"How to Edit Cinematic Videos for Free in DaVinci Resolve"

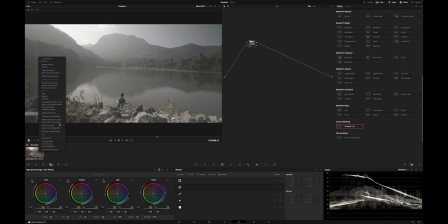(16:14)
You do a right click on those clips, and then under input color science you can simply select, for example in my case, Canon Cinema Gamut Canon Log 3, because that's the profile that I shot in. As you can see, it instantly turns them into pretty good looking footage. Oftentimes you could actually leave it like that already. It's definitely not bad. Maybe you have to do some small exposure adjustments or increase the contrast and saturation a little bit, but aside from that you oftentimes don't have to do too much to the clips because it already looks pretty good. But of course I'm a perfectionist. I always want my shots to look a bit more film-like. That's why I used one of those film LUTs that come together with DaVinci Resolve.
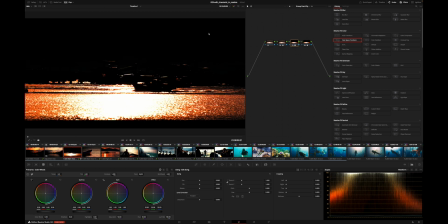(16:54)
You find them if you click on LUTs and then under film looks there, but they are a bit more complicated to use. You first have to use a color space transform to transform that into Cineon log colors,
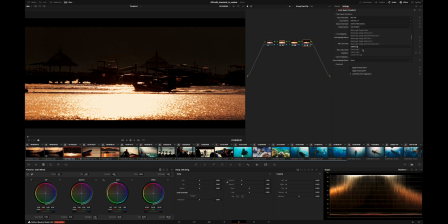(17:06)
because that's what these LUTs are made for, and then you essentially get the right colors. So it makes it a bit more complicated, but again I have a preset for you to do that. It's a so-called power grade.
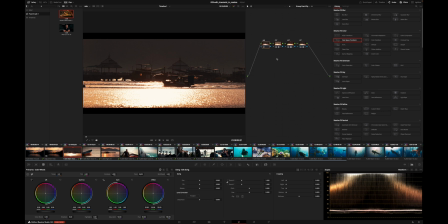(17:16)
You will also find it in the description below. Just download that, drag it into DaVinci Resolve, and then you get the same result just by dragging that into your notes panel there.
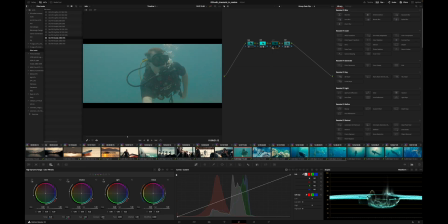(17:26)
When I edited the GoPro footage, then it wasn't really working with that film look LUT because maybe it was a little bit too intense, so I got some weird artifacting there.
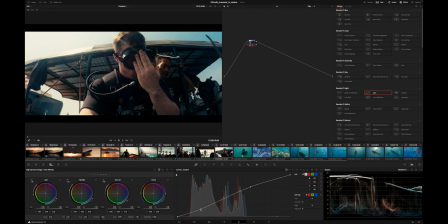(17:36)
That's why I actually color graded the GoPro footage by myself, by using that curves tool and making a very strong S-curve, etc., to like kind of also give it a similar film look with a high contrast and so on.
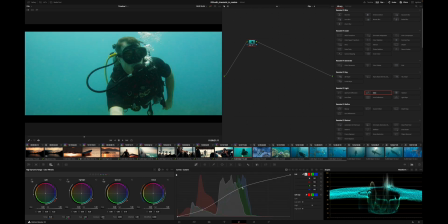(17:49)
So there I played a bit more around.
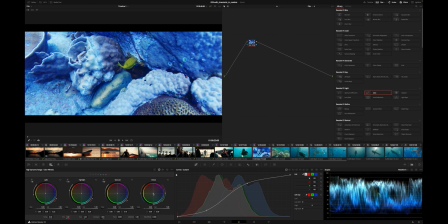(17:51)
It's definitely a bit more complicated to do, but if you play a bit around with those tools over time, then you will also be able to get good results with that. But to get started, I would definitely suggest you to use that color management workflow what I showed you in the beginning, where you just select what lock profile you shot. It pretty much does it automatically. So much about color grading. I know this is a complicated topic, so definitely subscribe for more tutorials on that. I also have a few more tutorials on that on my channel, which you can for example find one here in the description below. And I also made another video about how to edit a bit faster in DaVinci Resolve, which you will find here, so check that out as well. And aside from that, I hope you got good value out of this tutorial. If yes, then please leave me a thumbs up and consider subscribing. I would say I see you in the next video.